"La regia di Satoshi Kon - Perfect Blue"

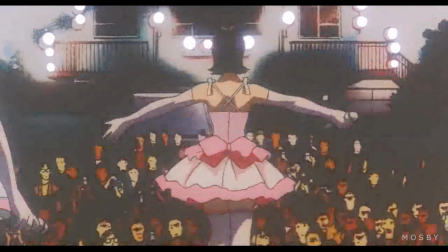4:07 In questo momento Mima è al centro esatto del frame, film, e fateci caso,
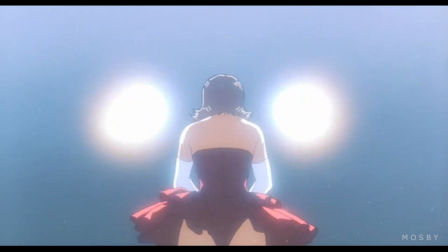4:12 è una situazione che si ripeterà per tutto il film, ma soltanto quando Mima è in veste di attrice o di idol.
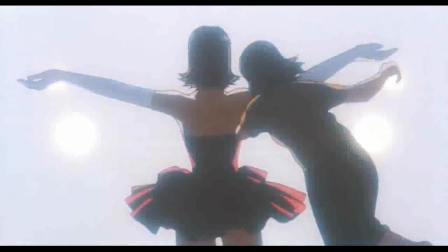4:18 In quei casi Conn la mette al centro dell'inquadratura, come fosse una figura liturgica degna di adorazione,
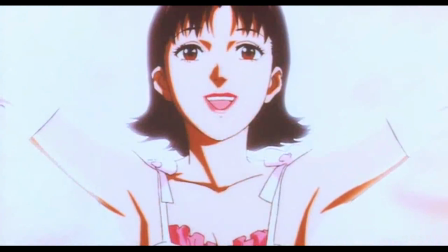4:24 una dinamica tipica del rapporto fra star e fan.
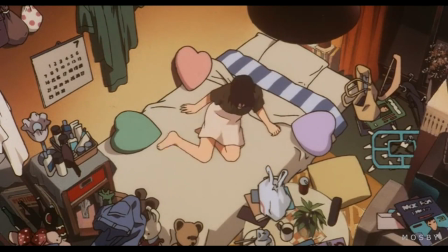4:27 Al contrario, quando Mima è nel privato, la vediamo spesso decentrata, o inquadrata in modo obliquo, e molto più piccola nello schermo.
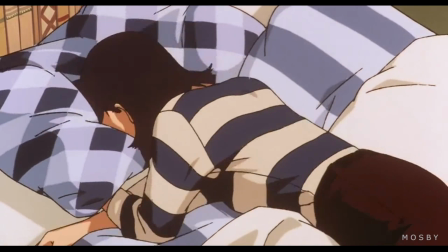4:36 E in effetti, nonostante sia una figura pubblica, Mima è colta in molti momenti di intimità.
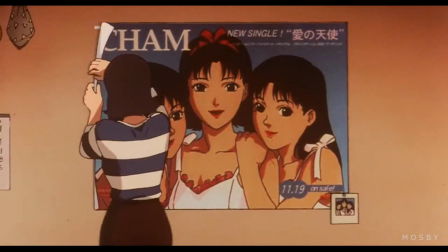4:42 È in questi passaggi che abbiamo modo di interrogarci su cosa provi davvero.
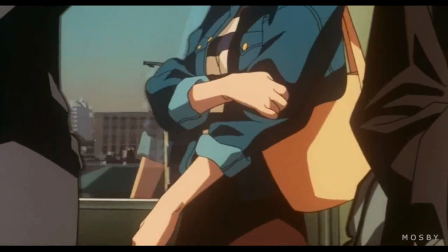4:47 Quando Mima è in metro e ascolta le cuffie, per far percepire allo spettatore l'isolamento che prova, Conn si fa aiutare dalla regia.
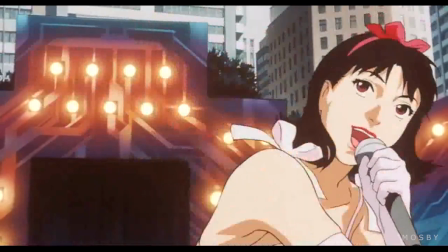4:54 Usa il montaggio parallelo, così da farci capire che cosa succede nella sua testa.
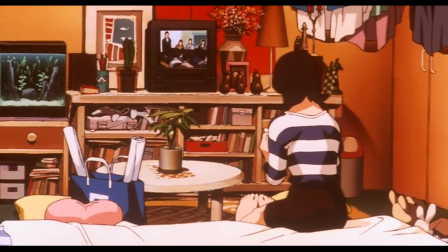4:59 Per rimarcare il rapporto fra pubblico e privato di Mima, Conn usa spesso soluzioni di regia atipiche, come quando Mima, vestita in modo casual,
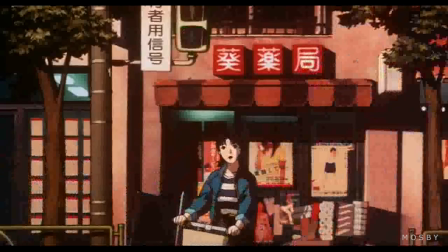5:07 passa davanti alla camera e ricompare vestita come chum.
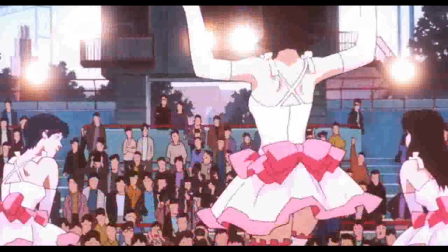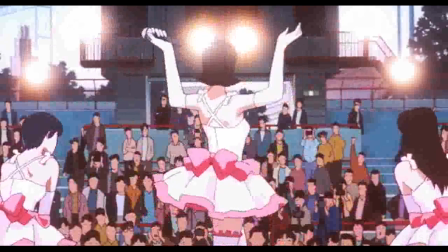5:16 Campo contro campo diventa pubblico privato. È il mezzo che diventa messaggio.
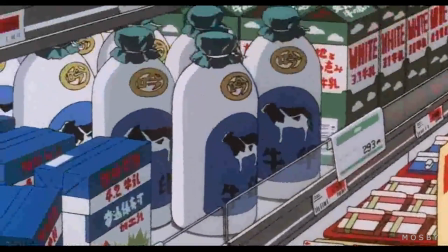5:21 Ma la mia soluzione di montaggio preferita a proposito del rapporto fra vita pubblica e privata
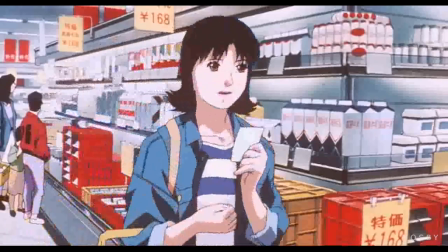5:26 di Mima è il raccordo di inquadratura in cui la vediamo mentre si tuffa su un letto.
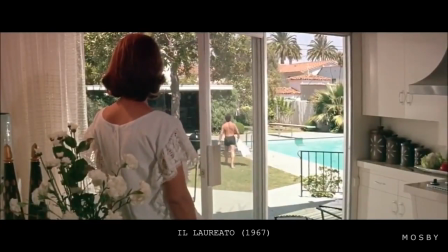5:34 Mima è più votata per fare l'attrice che non la idol.
È una soluzione uguale a quella usata da Mike Nicholson e il laureato, in cui una scelta simile serve per mettere in scena la dimensione dell'amore proibito del protagonista, Ben, che si tuffa nelle braccia della signora Robinson.
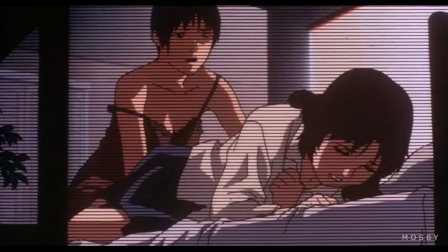5:53 Qui però Con va oltre, e la scena prosegue con una carrellata all'indietro, che ci mostra che non siamo ancora nel privato di Mima.
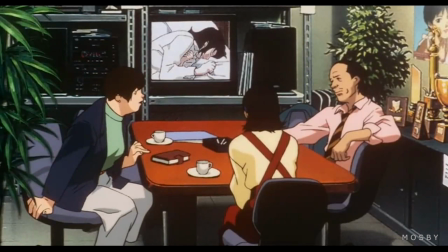6:01 Era tutta un'illusione. Ogni immagine ne contiene sempre un'altra, ed è impossibile stabilire dove inizi la realtà e dove la finzione.
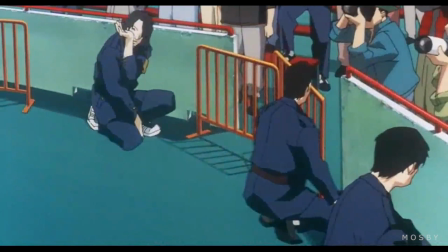6:10 E qui entra in gioco uno degli aspetti più interessanti delle scelte di regia di Kohn, ovvero il voyeurismo.
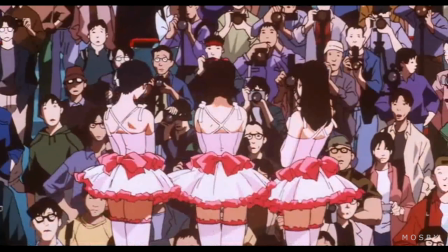6:17 Se il suo cinema è un interrogativo sulle possibilità dello sguardo,
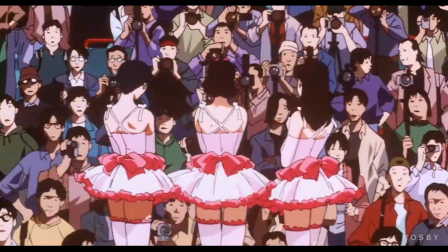6:21 Kohn è convinto che la modalità di osservazione più controversa di tutte sia lo spionaggio.
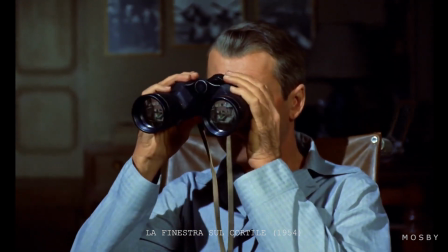6:27 Usare il cinema come strumento per interrogarsi sul voyeurismo rimanda a una tradizione che risale almeno ad Alfred Hitchcock.
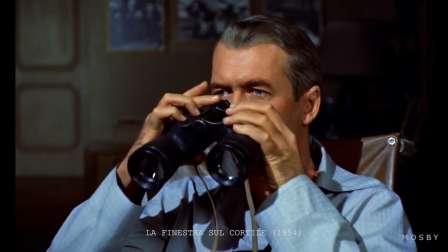6:35 Ma Conn, pur usando la lezione appresa, aggiunge un elemento molto interessante all'interno del suo cinema.
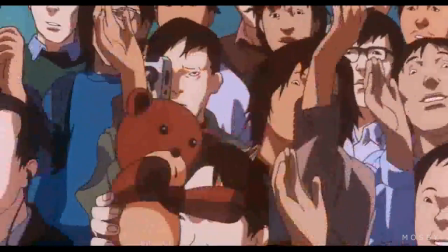6:41 Se nel caso di Hitchcock e di altri grandi registi spiare è un gesto clandestino, per Conn viviamo in un mondo in cui le cose non stanno più così.
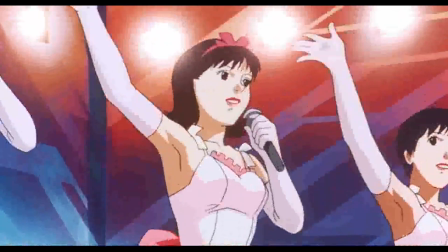6:50 L'atto di spionaggio è ormai un'attività legittima e vidimata dalla collettività.
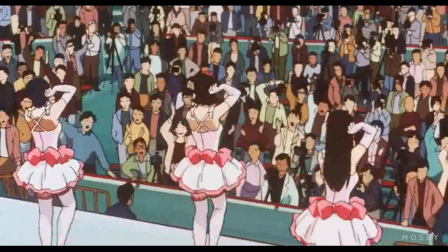6:56 Ormai siamo tutti degli spioni.
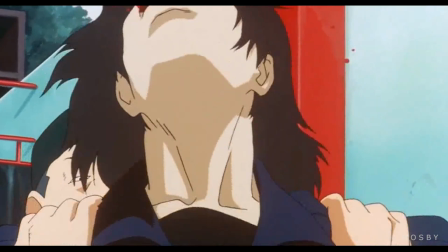6:58 Ciò non toglie che Conn continui a vederci del marcio, e per capirlo basta pensare alla maniera in cui sceglie di mostrare lo stalker di Mima.
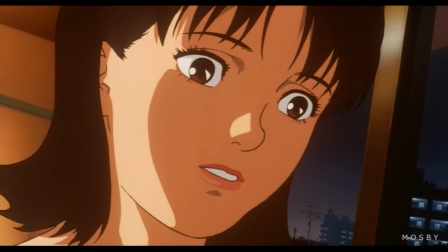7:06 Solitamente uno spione o uno stalker viene ritratto da un luogo nascosto e spesso privato, come la camera del proprio appartamento.
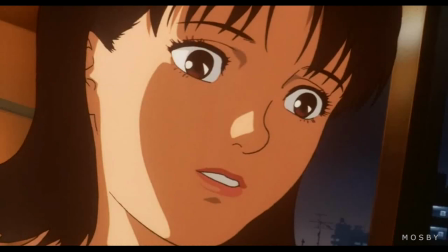7:13 Ma come dicevamo, Conn è prima di tutto un rielaboratore di immagini, sempre alla ricerca dell'immagine nuova però.
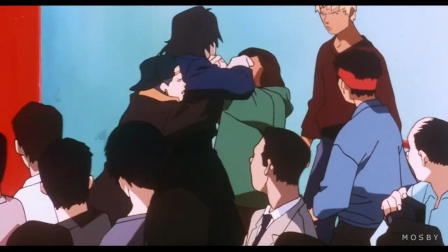7:20 Nel suo caso lo stalker è mostrato in mezzo alla gente, alla luce del giorno.
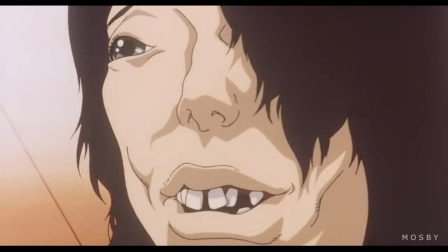7:26 Eppure non mancano indizi chiari e non fraintendibili per far capire che quello che fa è un atto proibito.
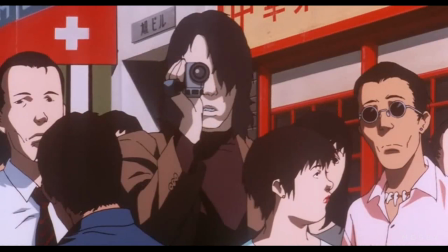7:32 Con mostra sempre lo stalker seminascosto o mettendo un oggetto fra lui e la camera,
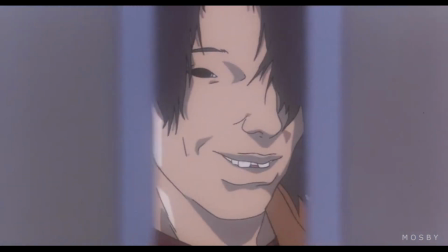7:38 come una libreria, le porte dell'ascensore che si chiudono, oppure lo mette in penombra, o, come nel mio caso preferito,
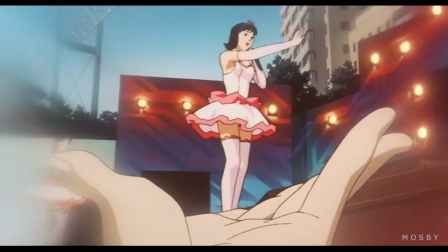7:45 sceglie un POV per poi usare lo sfocato in modo da simulare la concentrazione di chi si stia focalizzando sull'oggetto del suo spiare.
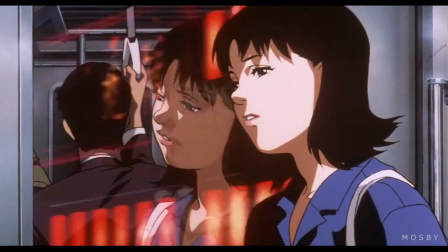7:53 Ma alla fine, la regia di Kahn in Perfect Blue si riduce al mettere in scena il dramma interiore di Mima e la scissione della sua personalità.
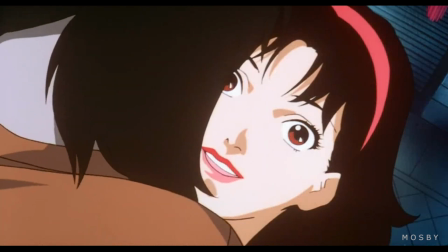8:02 Mima è in un rapporto conflittuale con se stessa e col suo passato, e questo frazionamento psichico si ripercuote nei giochi di schermi che Kahn propone.
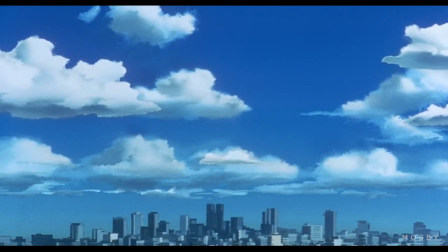8:11 Alla fine però, Kahn opta per il far ritrovare a Mima una forma di redenzione.